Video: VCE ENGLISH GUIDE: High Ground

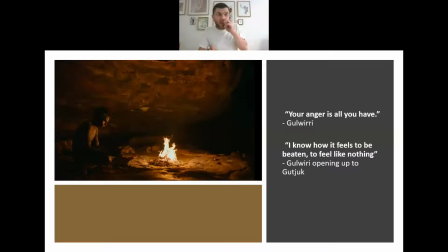So that fire, that symbolic fire, that metaphorical anger that is present within this scene, and like the lighting, okay, if we want to look at lighting as a film device, here their character, their faces, the scene is lit by that fire. It's lit by that anger.
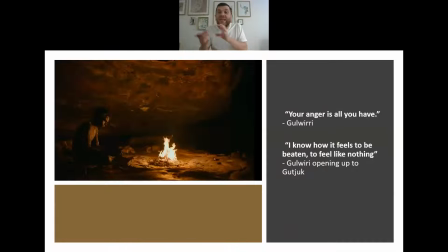That anger is looking back into the claustrophobic cave, looking back into the darkness of the cave, looking back into these closed spaces where they can't be free, where they can't be liberated. So in this case, this contrast between these two scenes, that's why I've included them here.
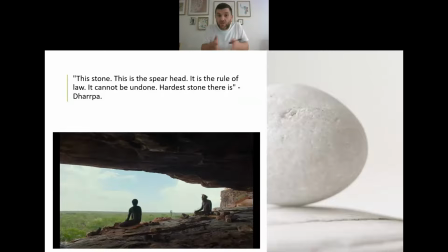It shows how the director and how these quotes are actually being wielded by Maxwell Johnson in order to say certain things, that violence is the perpetuation of this cycle of violence and this cycle of anger.
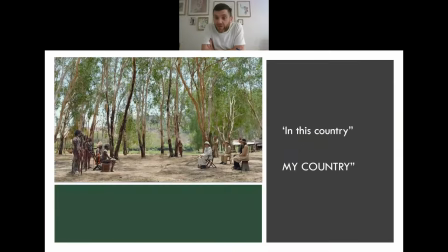And I really like this quote. I really like this quote here. This country, my country, and it's DARPA talking about how this is his country, this is his land, this is his people, this is his.
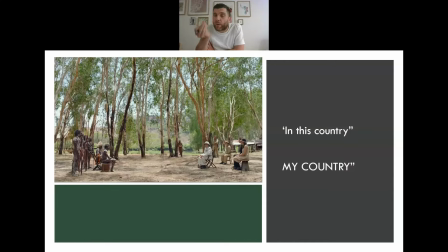It's not just a land for him. It's not just a place. It's not just somewhere that he lives. This is who he is. This is his heritage, his culture, his spirituality. And he's willing to fight for it. And we can see this contrasted in the depiction of this scene.
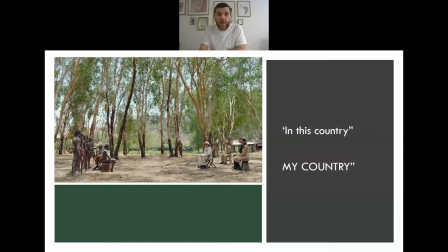So obviously we have them on opposite sides of this shot. But if we look closer, we can see that all of the Yolngu people are carrying spears. They're carrying weapons.
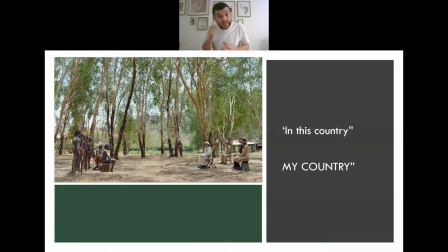So even though they've come in peaceful, they've come to negotiate, they're coming to find justice, and it's justice in the form of peace. They're doing so peacefully, but also that this is their weapon.
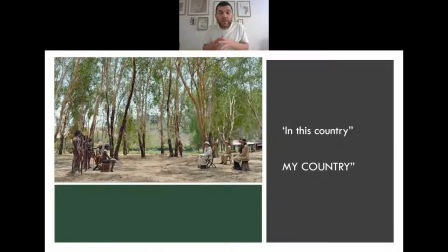Their negotiation, their search for justice is being wielded as a weapon. And this is contrasted, like this is their war. This is their fight. Their fight is right here, negotiating and trying to find a sense of justice.
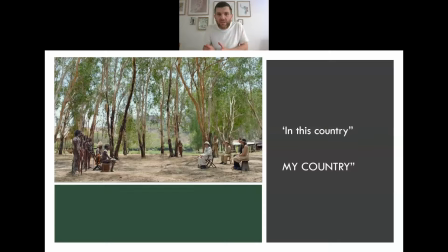Whereas for the settlers, Moran at the front there, none of them have got weapons. None of them are actually needing to fight here because they feel like they've already won. For them, it's not necessary to come fighting. It's not necessary to actually be prepared for battle.
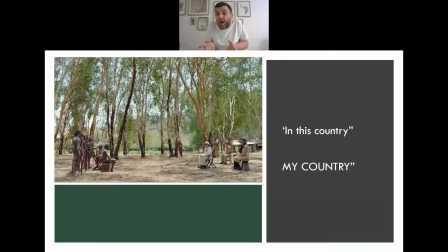Whereas for the Indigenous people, they need to have those weapons because this is their fight. They're fighting for who they are. They're fighting for their identity. They're fighting for justice. They're fighting for their culture and spirituality. They're fighting for the essence of who they are. So for these Yolngu people, they're fighting for who they are.
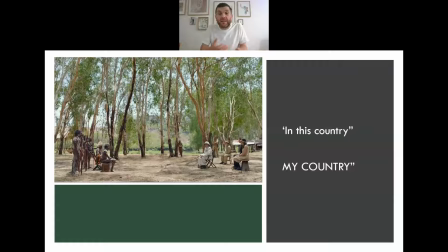And that's why they need these weapons. And we can see that as the scene progresses. Moran is really just trying to just tell them, oh, this is how it is. As representatives of the king, we are here to share our wisdom and to share our justice and our laws with you.
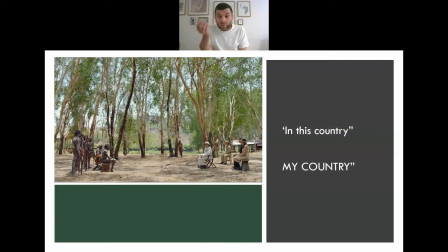For them, it's not really about spirituality and about culture and about right and wrong. It's about we're here and there's nothing you can do about it. It's essentially what he says. So we see that Moran has used the word this when he's described the country.
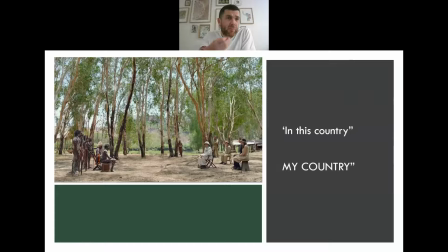And that lacks the possessive of DARPA's my country, where he's actually taking ownership. He's saying, this is my country. Whereas we see Moran has kind of disconnected himself from the country. He doesn't really have that spiritual connection.
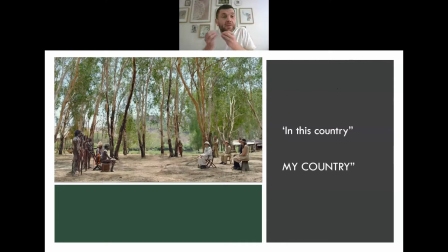DARPA is very, very, uh, very determined to make it clear that this is his country. He has that spiritual connection. He has that cultural connection. Of course, Moran lacks that.
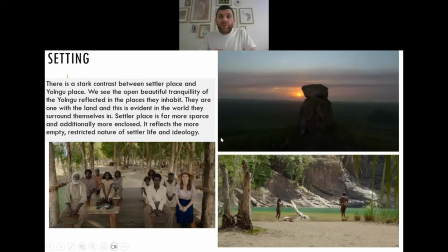Let's move on to setting.